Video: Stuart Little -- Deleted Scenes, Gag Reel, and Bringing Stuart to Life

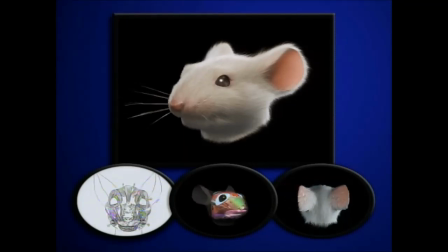763s
And this would allow animators to blend between different expressions or levels of expression to get a particular performance. And we made these masks so that his performance was always consistent. The contours of his face would remain a particular way from shot to shot, just like a person has their own types of expression.
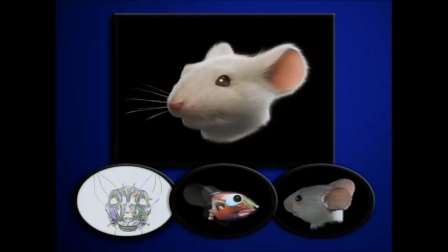780s
Stuart would have this library to choose from.
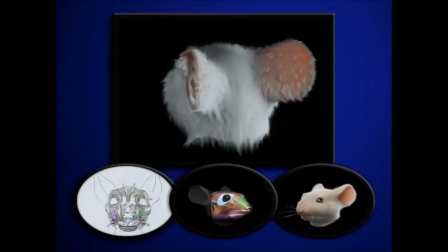790s
There were lots of other things that we had to do to Stuart. He was going to get wet, he was going to be blown by the wind, he was going to have to cry.
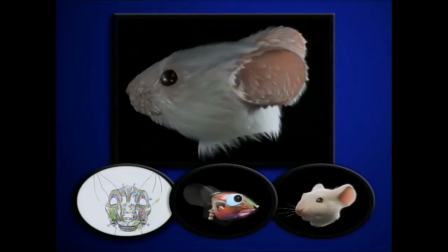798s
So we had to create the fur elements in a way that allowed them to be affected by the physics of real life.
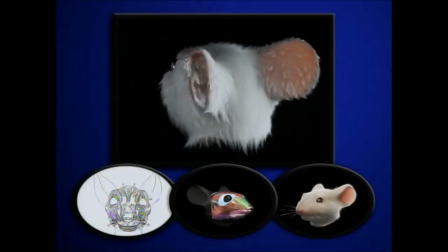806s
In this particular case, you can see what we call clumping.
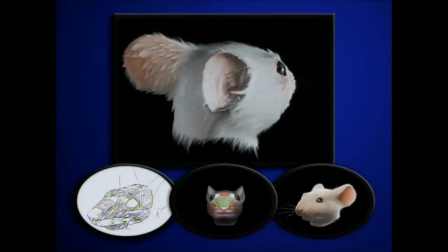809s
Clumping was a method of putting the fur together in a way that would be appropriate were the mouse to be wet.
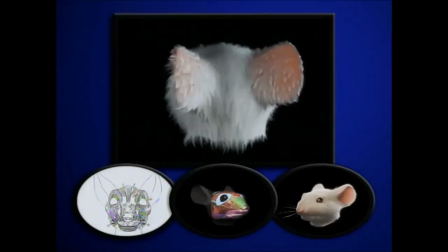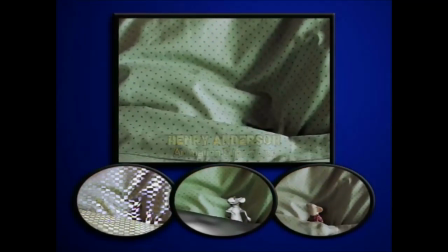825s
Throughout the film, the actors had to perform to basically nothing.
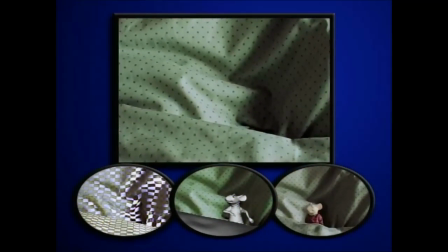830s
There was no character actually there. We'd rehearse the shot with a puppet, usually a stand-in stuffy, and then for the actual take, the actor would have to play against nothing. So here you're seeing Gina on the final pass of just kissing the air, and later that's where we'll put Stuart.
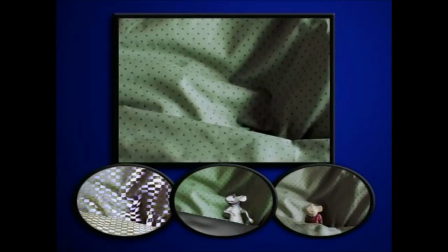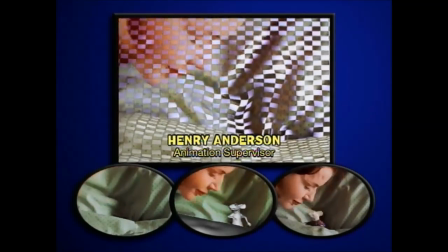855s
This is illustrating the what's called a match move pass.
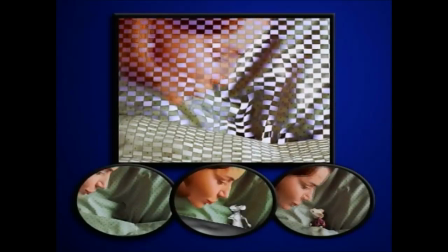858s
There's been a computer-generated geometry that's been constructed to follow the contours of the covers,
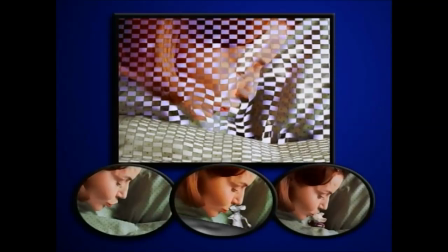866s
the pillow and the blanket, and those are put into the shot, and they match the movement that we did of the blanket and the pillow on the set.
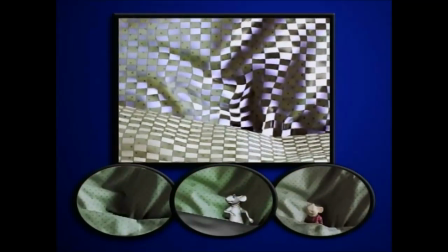874s
And then later on,
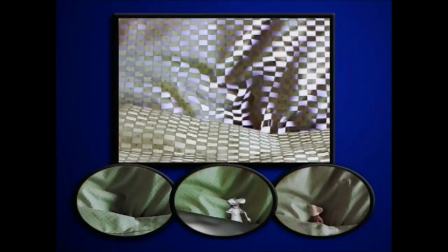875s
we wound up enhancing that movement even further in the computer to make it even more convincing that Stuart was sitting in the bed and that he was pushed down into the bed as Gina kissed him.
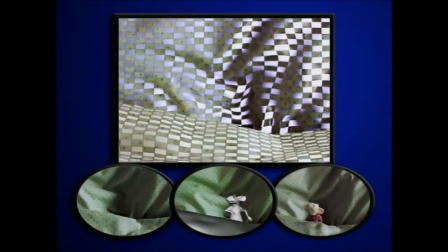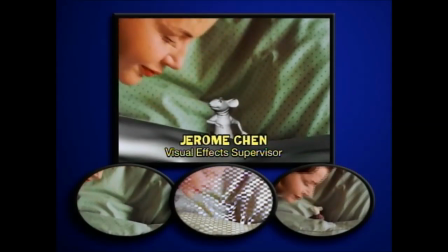892s
After we've recreated the camera and the computer, we can then add Stuart in.
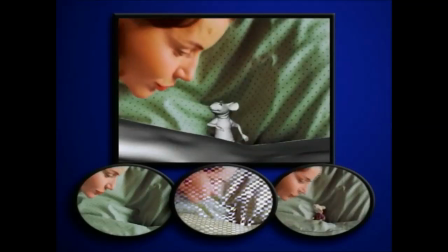897s
This is a very simple model of Stuart for the animator to begin what are just basically character sketches.
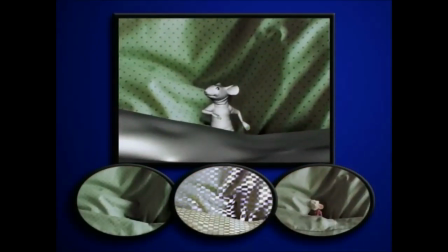903s
And these are key poses to give the director and Henry Anderson, the animation supervisor, a feeling of what his performance would be.
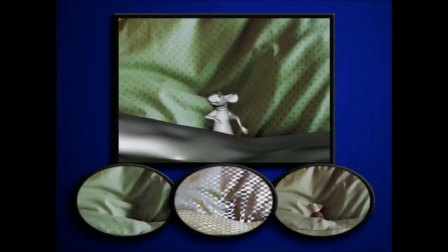914s
And the gray shaded object in the foreground is actually the sheet cover,
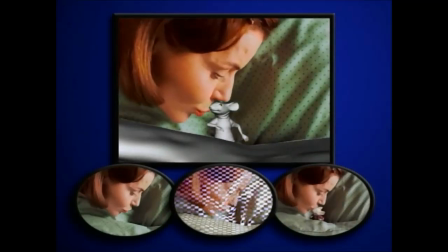919s
and we have to model all those things to really give an animator the feel of the environment that they're putting Stuart in.
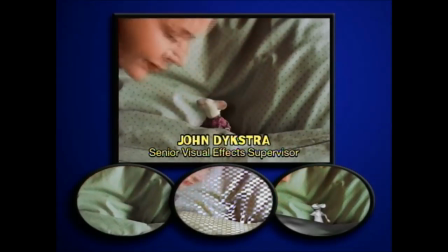929s
A critical part of putting the mouse in any given scene is matching the lighting and compositing. That means making the mouse fit over and under the pieces of the scene that are appropriate.
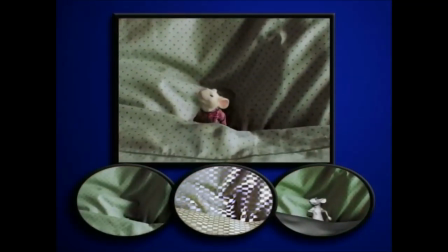940s
In this case, as you can see, we have Stuart's head moving out of shadow into light,
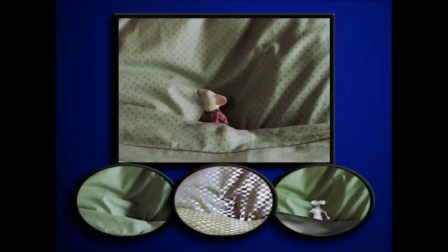944s
and we have the light sources positioned so they reflect in his eye in a way that's appropriate to the light that's striking Gina in the bed around him.
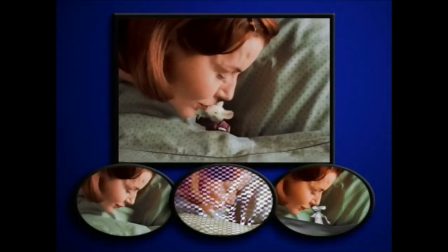950s
We also have Stuart behind the blanket in the foreground, and his hands move over the top of it.
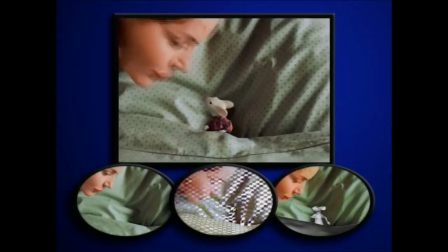955s
We distorted the surface of that blanket, gave it little dents in order to fit him into the scene in a more realistic fashion.
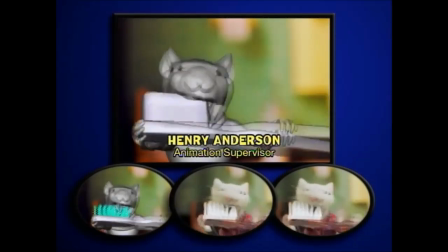967s
Here's Stuart brushing his teeth.
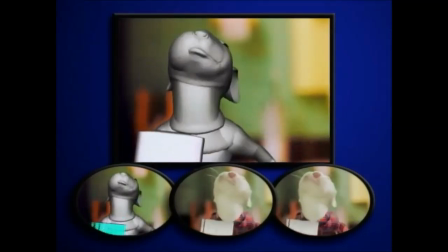969s
You can see that we don't want, again, the prop to drive the action, so we're actually animating Stuart first, and then later we'll add the bristles on the brush.
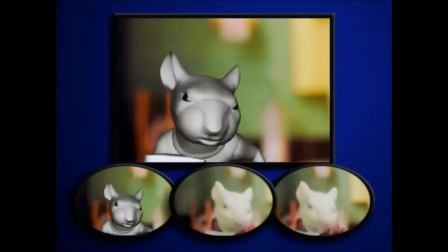978s
There's some extra deformation that's going on around the mouth so that it'll feel like the bristles are bumping up against his lips,
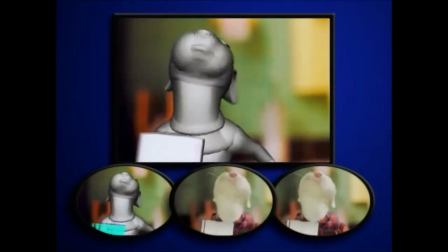984s
as well as when he swishes the water around, we use some deforming tools to sort of pull his cheeks out and puff them out and make it look like he's got
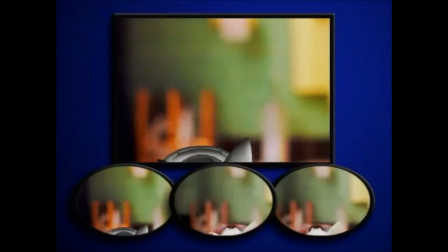992s
water in there.
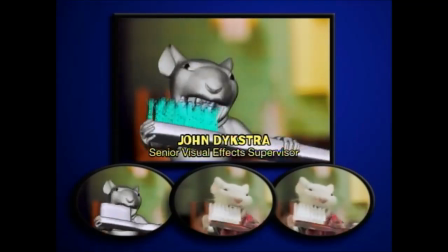997s
This is particularly difficult.
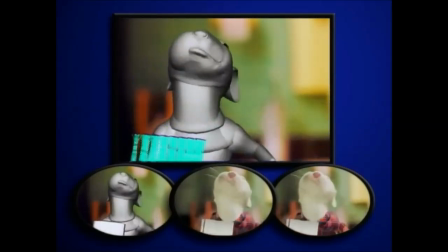999s
As you can see, each one of the bristles has to come in contact with Stuart's teeth, or the edges of his lips, and each one of them has to rebound and bend appropriately.
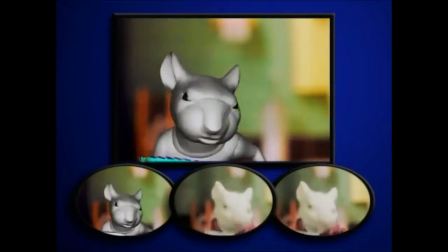1008s
This took a huge amount of time, and it's a relatively subjective issue as to how much the brush should bend.
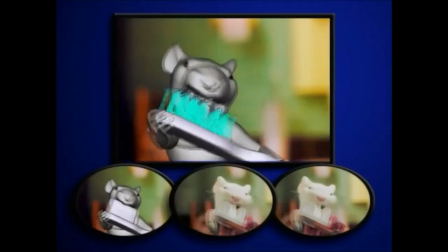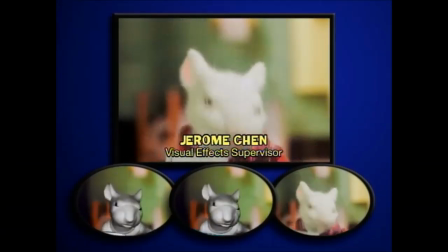1020s
After the animation phase is completed, we would then begin color and lighting of the various components of the shot.
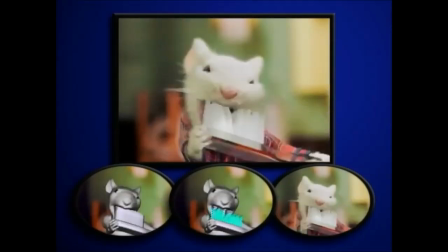1026s
This would involve lighting the fur, his clothes, the bristles, and the toothbrush itself. And you'll notice that the toothbrush is semi-transparent, and this was an effect that we found from the real prop on the set.
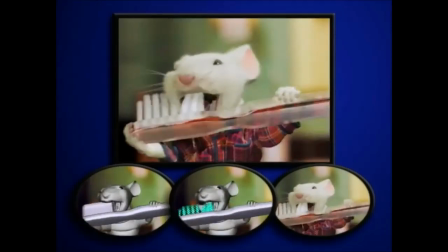1039s
There was actually a toothbrush in the original model, so we took that effect and actually applied it to the CG one.
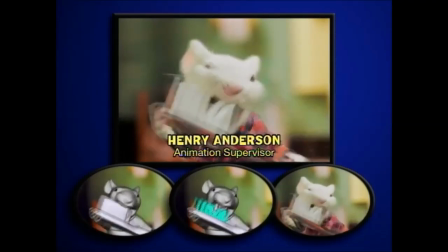1050s
And here we've added the effects, the water spray,
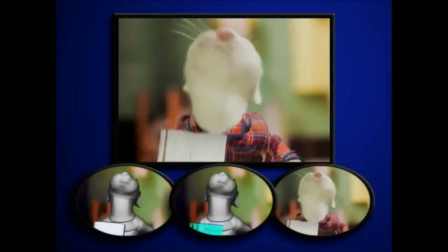1053s
and it just adds that last degree of believability that really convinces you that Stuart's actually here.
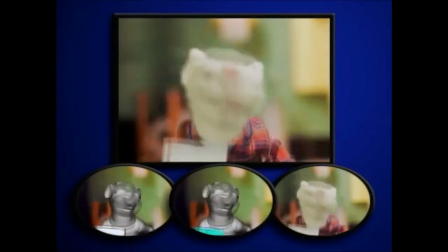1061s
He's holding an adult-sized toothbrush, he's gripping it in his own special way, and he's going to work on his teeth.
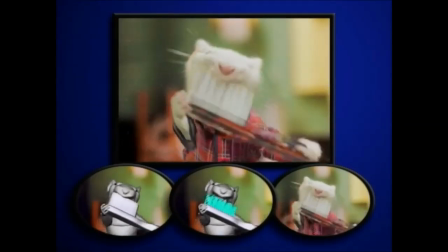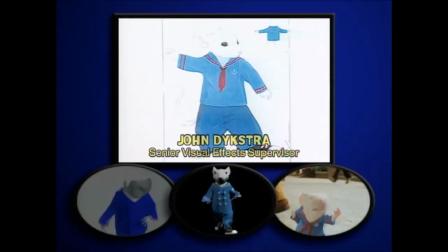1073s
Costumes for our CGI characters were designed the same way the costumes for live-action characters would be designed. In this case, this is an early concept sketch for Stuart's sailor suit. This would be reviewed by the director and studio creatives to come up with the exact design that would fit his personality.
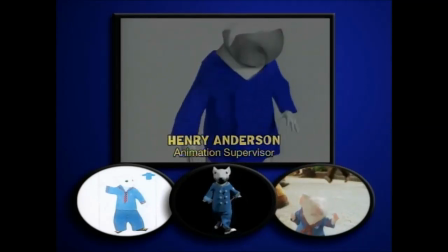1092s
Here's the Stuart fabric. This is an early test when the guys that were doing the sailor suit were just starting to work on it.
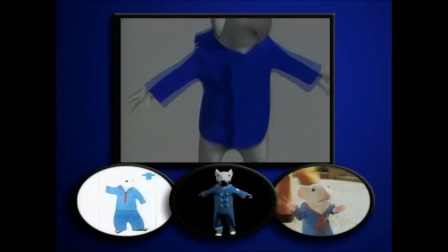1099s
We gave them a little sample piece of animation, and you'll notice that it starts in sort of a neutral pose,
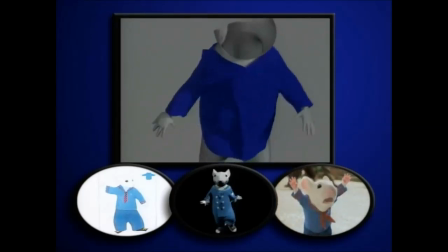1104s
which means Stuart's arms are out to the side, and then it drops down into the animation.
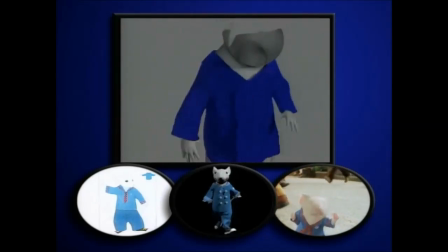1108s
Because of how the cloth software worked, it actually had to complete a simulation from a neutral position into a position where it actually was moving, so that all the factors of gravity and friction, these various aspects, could all be applied.
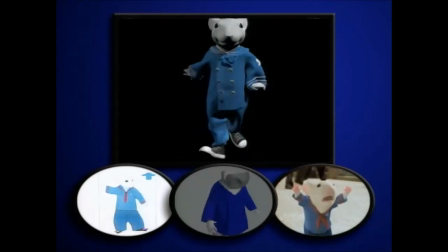1123s
This test has an additional layer of clothing added to it. These are the pants. Actually, you'll notice the pants, the tunic, and the sneakers all interact with each other.
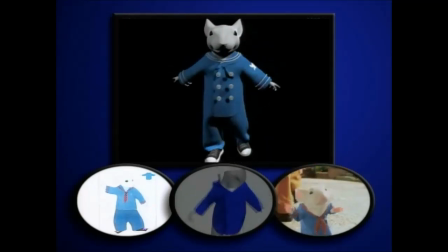1131s
And we felt that the movement of the cloth on his body was too silky, that there was no friction between his clothes and his body. And so these are the types of things we had to deal with when determining the realistic movement of Stuart.
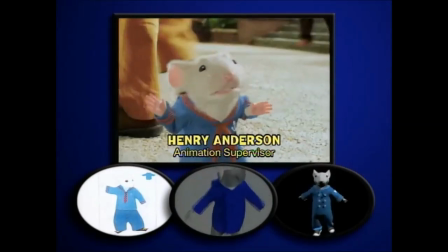1147s
And this shows the sailor costume during one of the shots. This is where Stuart's yelling before the remote control gets stepped on. Pretty extreme movement. We also get a good view of his teeth. One of the things I should point out here too is that in order to keep Stuart's scale
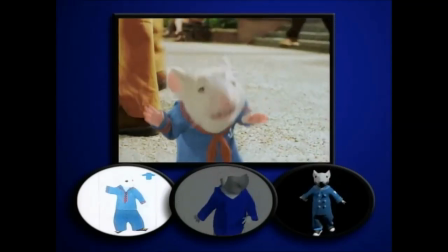1162s
small, so that you felt that he was small, it's very important that the clothing moved as if it were doll clothing.
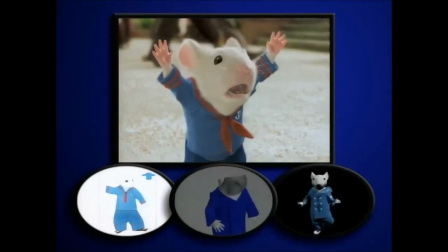1167s
So if Stuart had been 6 feet tall and he had yelled like this, you would expect to see that little tie on the front of his shirt sort of flop more than it actually does.
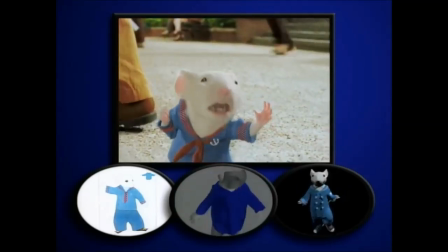1175s
We needed to keep those things very stiff so that they felt like they were only half an inch long.
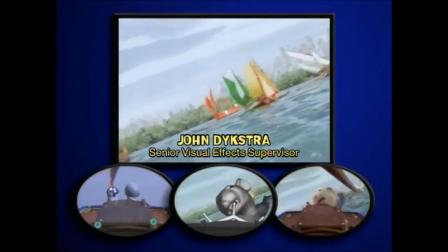1181s
One of the things that was great about this show is that we didn't have to deal with motion control. Because we had such accurate match moving, we could shoot scenes at real time.
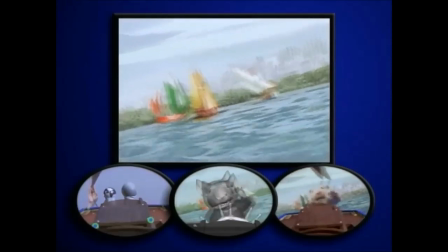1191s
This is a background plate from the boat race sequence. We took a camera on a long arm and slid it out over a huge tank.
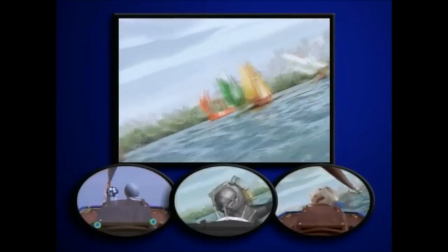1200s
This tank was 150 by 100 feet. and the backing, the sky that you see behind the boats, was painted on the wall of a building.
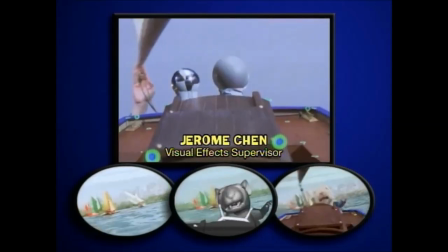1209s
This is the foreground boat element for the composite. The silver ball and the gray ball are reference devices for us to integrate Stuart into the scene.
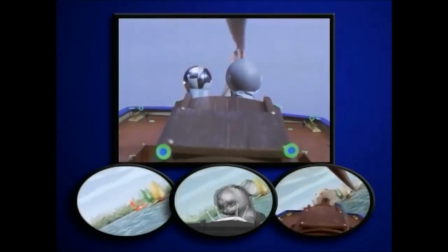1218s
We'll use these to judge how the light falls on the scene. The human hand operating the boom will be painted out. It was, for us, the easiest way to make the boom do that motion. You'll notice that the steering wheel is also missing. Since Stuart will be interacting with it, we will create that as a computer graphic element.
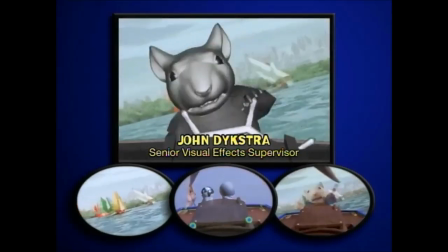1238s
In order for the character to have the appropriate motion against the background, in some cases,
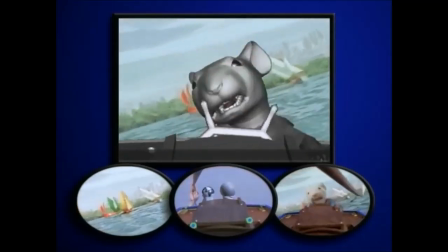1243s
we actually manipulated the plate, meaning the scene with the boats and the sky and the city.
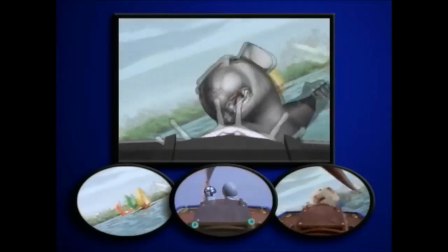1248s
In this case, we rotated the plate to make it look as though the boat that Stuart's on is leaning over.